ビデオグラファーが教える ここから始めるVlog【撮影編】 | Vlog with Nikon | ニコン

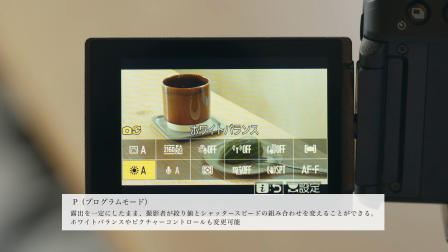[12:28]
Pモードでは自分の意図した色や雰囲気に変更でき自分なりの表現を追求できます明るさの設定はオートモードと同じように
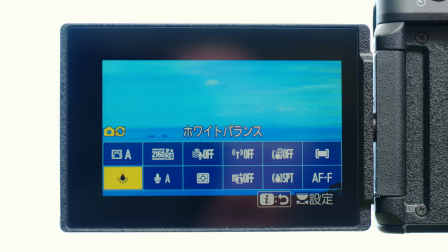[12:38]
カメラが自動で設定してくれますホワイトバランスは光の色合いを決める設定です
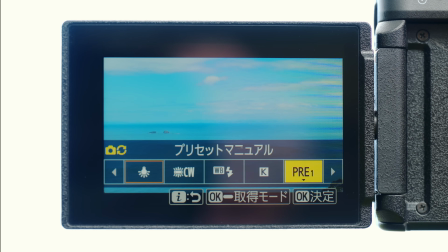[12:45]
間違った設定になっていると違和感のある色味で撮影されてしまいます
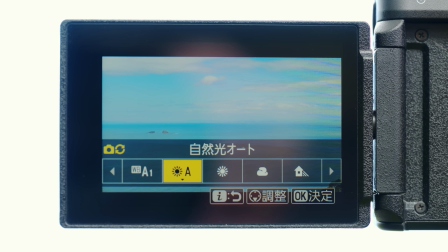[12:50]
そこで屋外での撮影ではホワイトバランスの設定を自然光オートに設定します
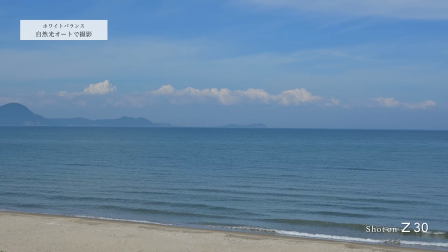[12:56]
自然光オートはカメラがその場所に応じて、自動的に色味を調整してくれます。ピクチャーコントロールは動画の雰囲気を変える絵作りの設定です。
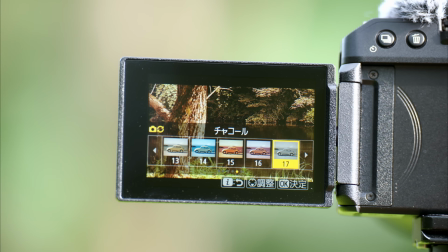[13:10]
様々な設定がありますが、どれを選べば良いのか分からないという方は、オートがおすすめです。
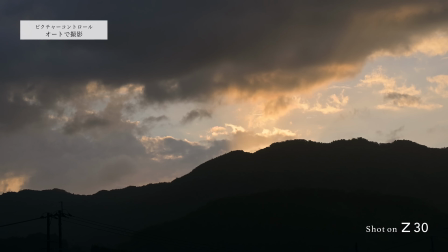[13:18]
撮影シーンに合わせ、コントラストや鮮やかさなど、カメラがバランスよく調整してくれます。この他にも様々なピクチャーコントロールがあるので自分好みの設定を探してみてください
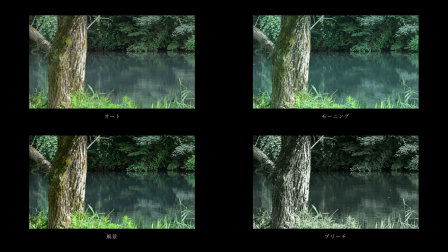ワンランク上の動画を撮影してみたいという方におすすめなのがレンズ交換です
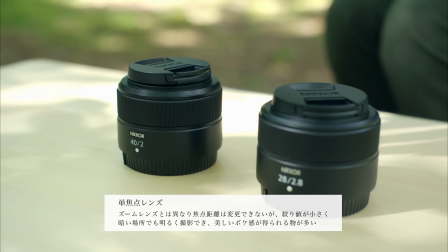[13:50]
単焦点レンズと呼ばれるレンズは明るく撮影できレンズのボケも柔らかく画質が優れたものも多いです
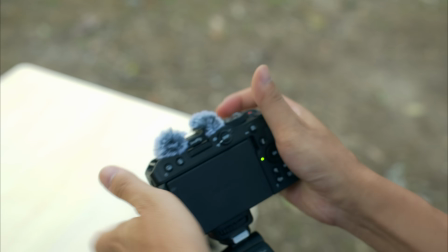[13:58]
暗い場所での撮影やボケ感を活かし雰囲気のある映像が撮影したい方にはおすすめです
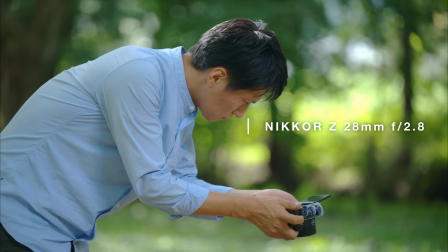[14:05]
28mm f2.8は日常的に持ち歩いて撮影するようなスナップ撮影にも最適な画角です
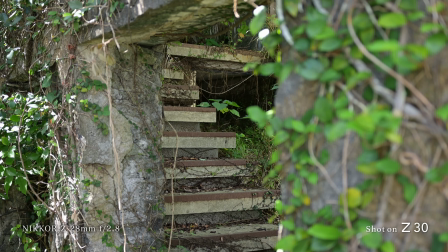[14:13]
自然なボケ感が得られフォーカスのあった被写体はくっきりと浮かび上がってきます
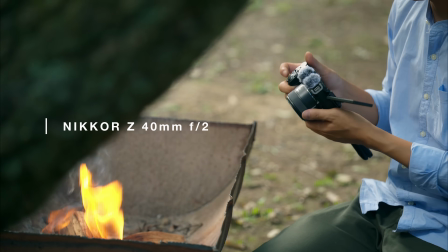[14:19]
40mm fには標準レンズよりも少し寄った撮影ができる画角です
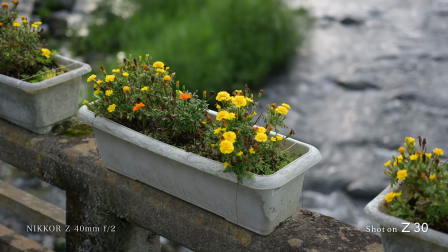[14:25]
ボケ感も柔らかいので木や草花のような大きく撮影したい被写体
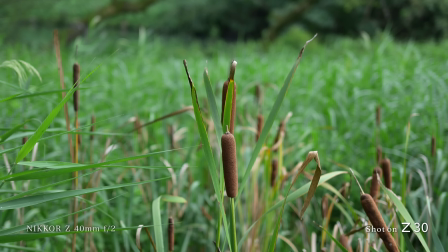[14:30]
作業している手元や道具などの撮影にも便利です明るいレンズなので夕暮れや夜の撮影にも活用できます
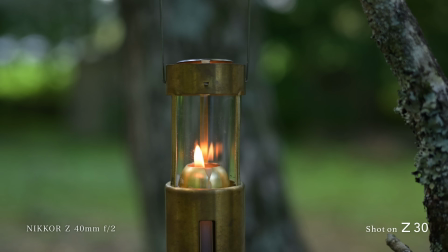[14:39]
キットレンズでの撮影に慣れてきてもう一歩クオリティを追求したいという方は
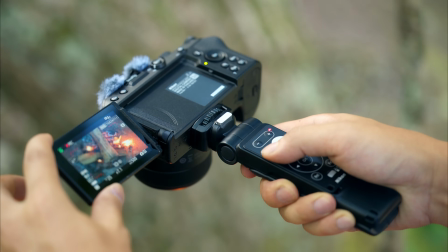[14:44]
単焦点レンズでの撮影にもぜひチャレンジしてみてくださいZ30には一定の間隔で撮影した静止画をつなぎ合わせ動画として記録するタイムラプス動画という機能が備わっています
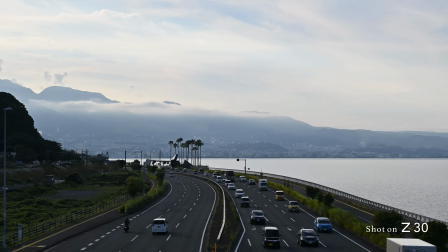[15:01]
タイムラプスで撮影すると時間の経過を表現することができます
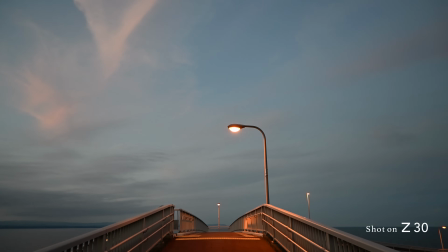[15:07]
例えば何気ない空の風景もタイムラプスなら徐々に雲の形が変化し夕暮れへと移り変わる様子を捉えることができます
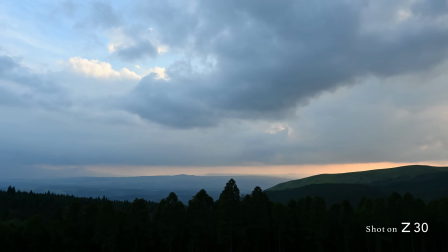[15:16]
ぜひ動画の中でアクセントとして使ってみてくださいそれではタイムラプス動画を撮影する方法を簡単に説明しておきますZ30にはカメラを固定する三脚かトライポッドグリップを使ってください
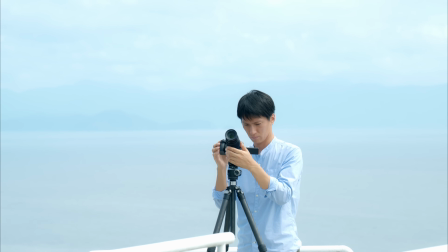[15:33]
強い風が吹くとカメラが動いてしまったりするので僕の場合はしっかりした三脚を使用してタイムラプスを撮影しています次に動画撮影のモードから写真撮影のモードに切り替えます
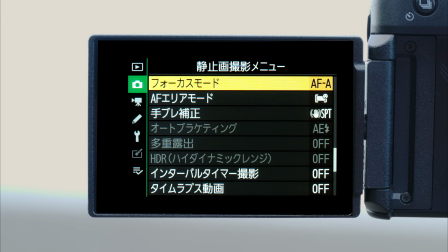[15:48]
撮影画面で構図を決めてフォーカスを合わせておきますこの状態でメニュー画面の静止画撮影メニューから
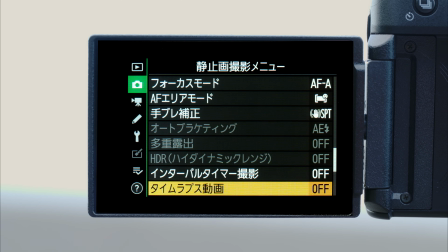[15:57]
タイムラプス動画の順番に選択しますタイムラプス動画の設定を順番に見ていきます
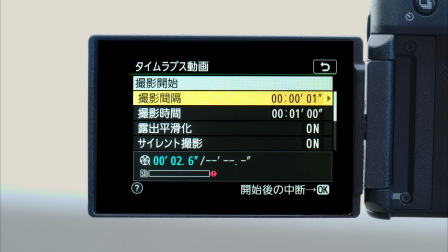[16:07]
まず撮影間隔これはどのくらいの間隔で静止画を撮影するのかの設定です
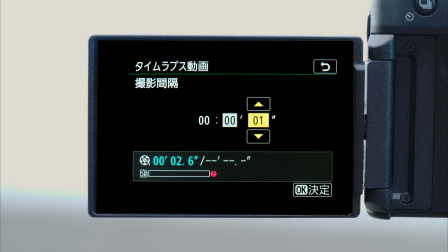[16:15]
間隔が短いほど時間の経過はゆっくりと進みます間隔が長ければその分時間の経過も早く進みます実際に撮影間隔を1秒で撮影した映像と5秒で撮影した映像を比較してみます
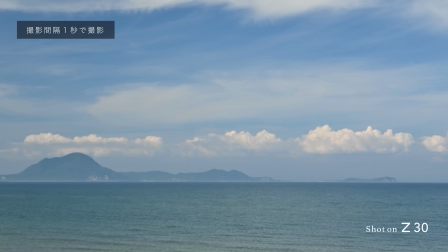[16:34]
ゆっくりと時間の流れを見せるのなら1秒から2秒